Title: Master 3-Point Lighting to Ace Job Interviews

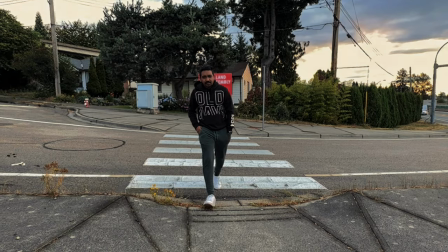0:00 even before we talk. We create an impression based on how we look.
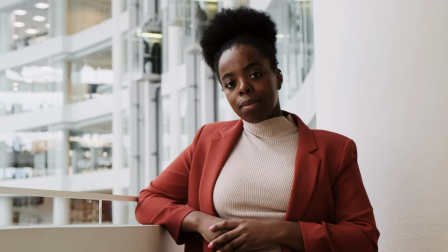We might have heard this line hundreds of times from our childhood. First impressions are the last impressions. In many cases, this is true to a certain percentage. But when it comes to job interviews, it is 1000% true, because we might not get another chance.
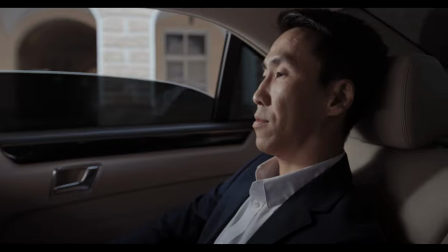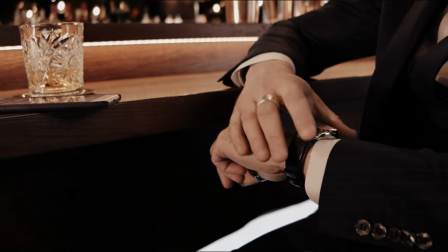0:35 Let us face the truth. People judge us based on how we present ourselves.
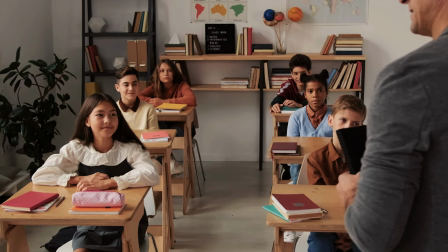0:40 But unfortunately, this prominent skill is not taught in our schools. As human beings, we are subconsciously wired to like, have confidence, and trust the people who present themselves well. And that is exactly what we want our recruiters to feel about us.
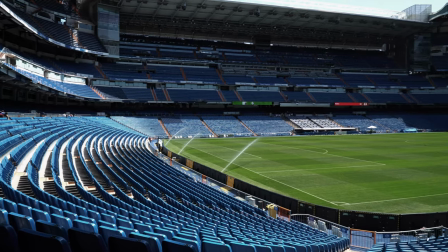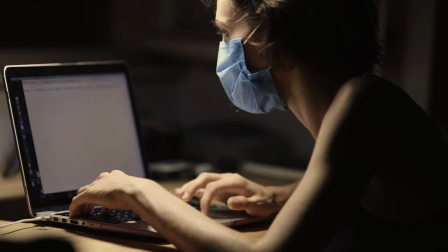1:05 Thanks to the pandemic and video calling apps, we don't have to go to the gym to become fit,
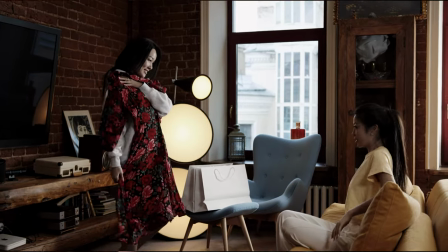1:11 or we don't have to buy costly clothes or luxury watches to impress someone.
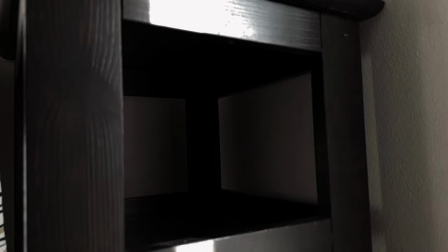1:15 With minimal changes to our environment, we can look better in our video interviews. By the end of this video, I will show you how can you leave a great impression from looking like this to this. Please bear with me for a few minutes with this video quality. I promise it's going to get better. In the virtual world, luxury is not defined by what we are wearing, but by the quality of our video.
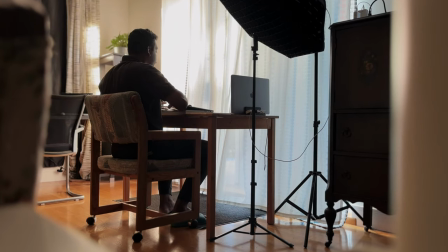1:42 And we all know, laptop cameras suck at delivering good video quality.
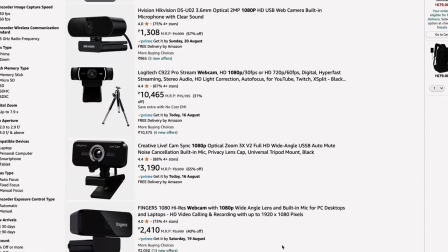1:47 So buy a webcam on Amazon for a few bucks and stick it to your laptop head. Well, not to brag, but I am a privileged Apple ecosystem user.
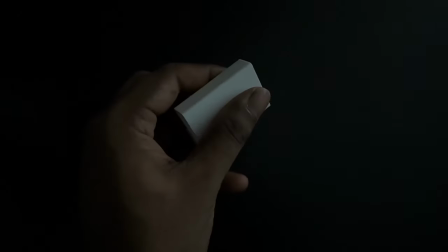1:58 That's why I will use my iPhone's continuity camera with the help of this plastic mount, and I will stick it on my camera. And voila, we just improved our video quality. A quick secret here, I use this setup for all my YouTube videos. Even if the camera quality is average, the next thing is going to make a world of difference in making you look like a pro.
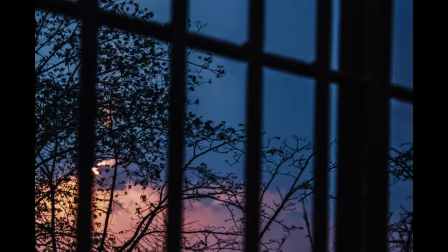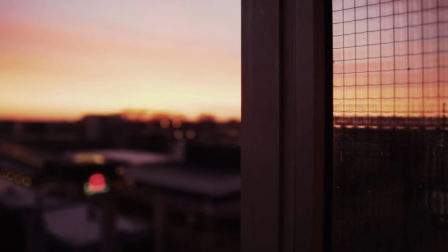2:30 Have you ever noticed, when we take pictures while the sun is rising or while the sun is setting, they look great.
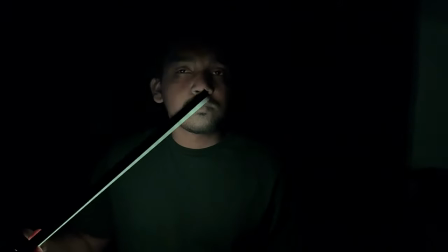2:38 It is because of the soft sunlight. Lighting plays an important role in making us look better in the videos. The first source of light is called key light. It can be sunlight from your window or an artificial light like this. If you're using the sunlight as your main source of light,
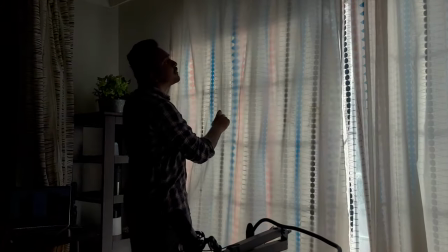2:56 make sure you close your windows with white curtains so that it reduces the harsh light on our face. Because I'm shooting it in the night, let me turn off all the lights.
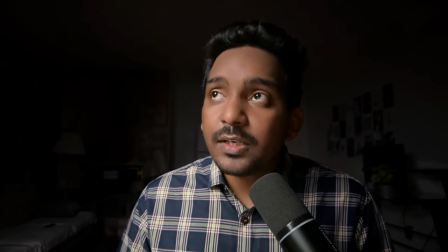3:07 Now I have turned on my key light and see how it focuses on my face.
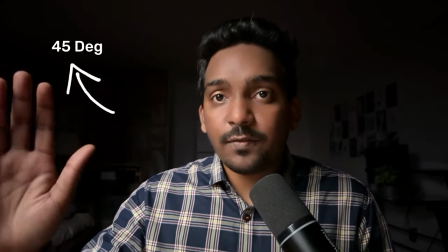3:12 It is placed 45 degrees from my face, and the light is coming from the top,
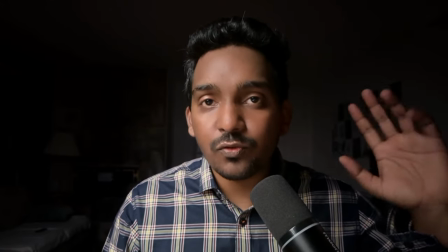3:16 and see how it adds these nice shadows to one side of my face, making it more dynamic.
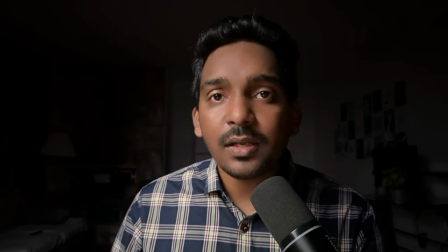3:23 Now that the background is very dark, let's turn on the practical lights.
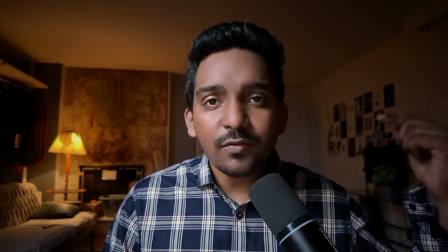3:29 See how background is elevated. But on the other side of my face, this is getting mixed in the background, so let's add a backlight.
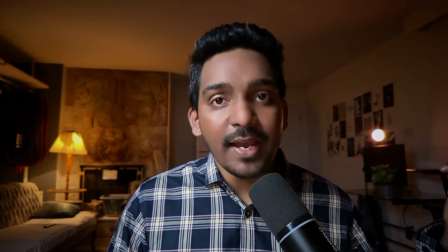3:38 As you can see, this light is separating me from the background and creating that interesting small detail of light on my face.
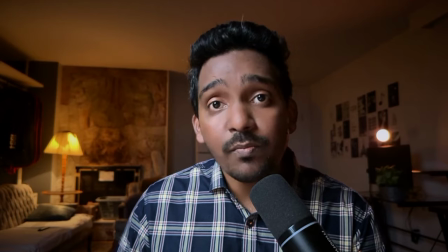3:47 And this is how we light ourselves to make it look pro and very dynamic. But still, something is missing, right? In the interviews, it is important to make sure a face is always in focus and nothing distracts us. Like for example, somebody coming in the background or this shirt.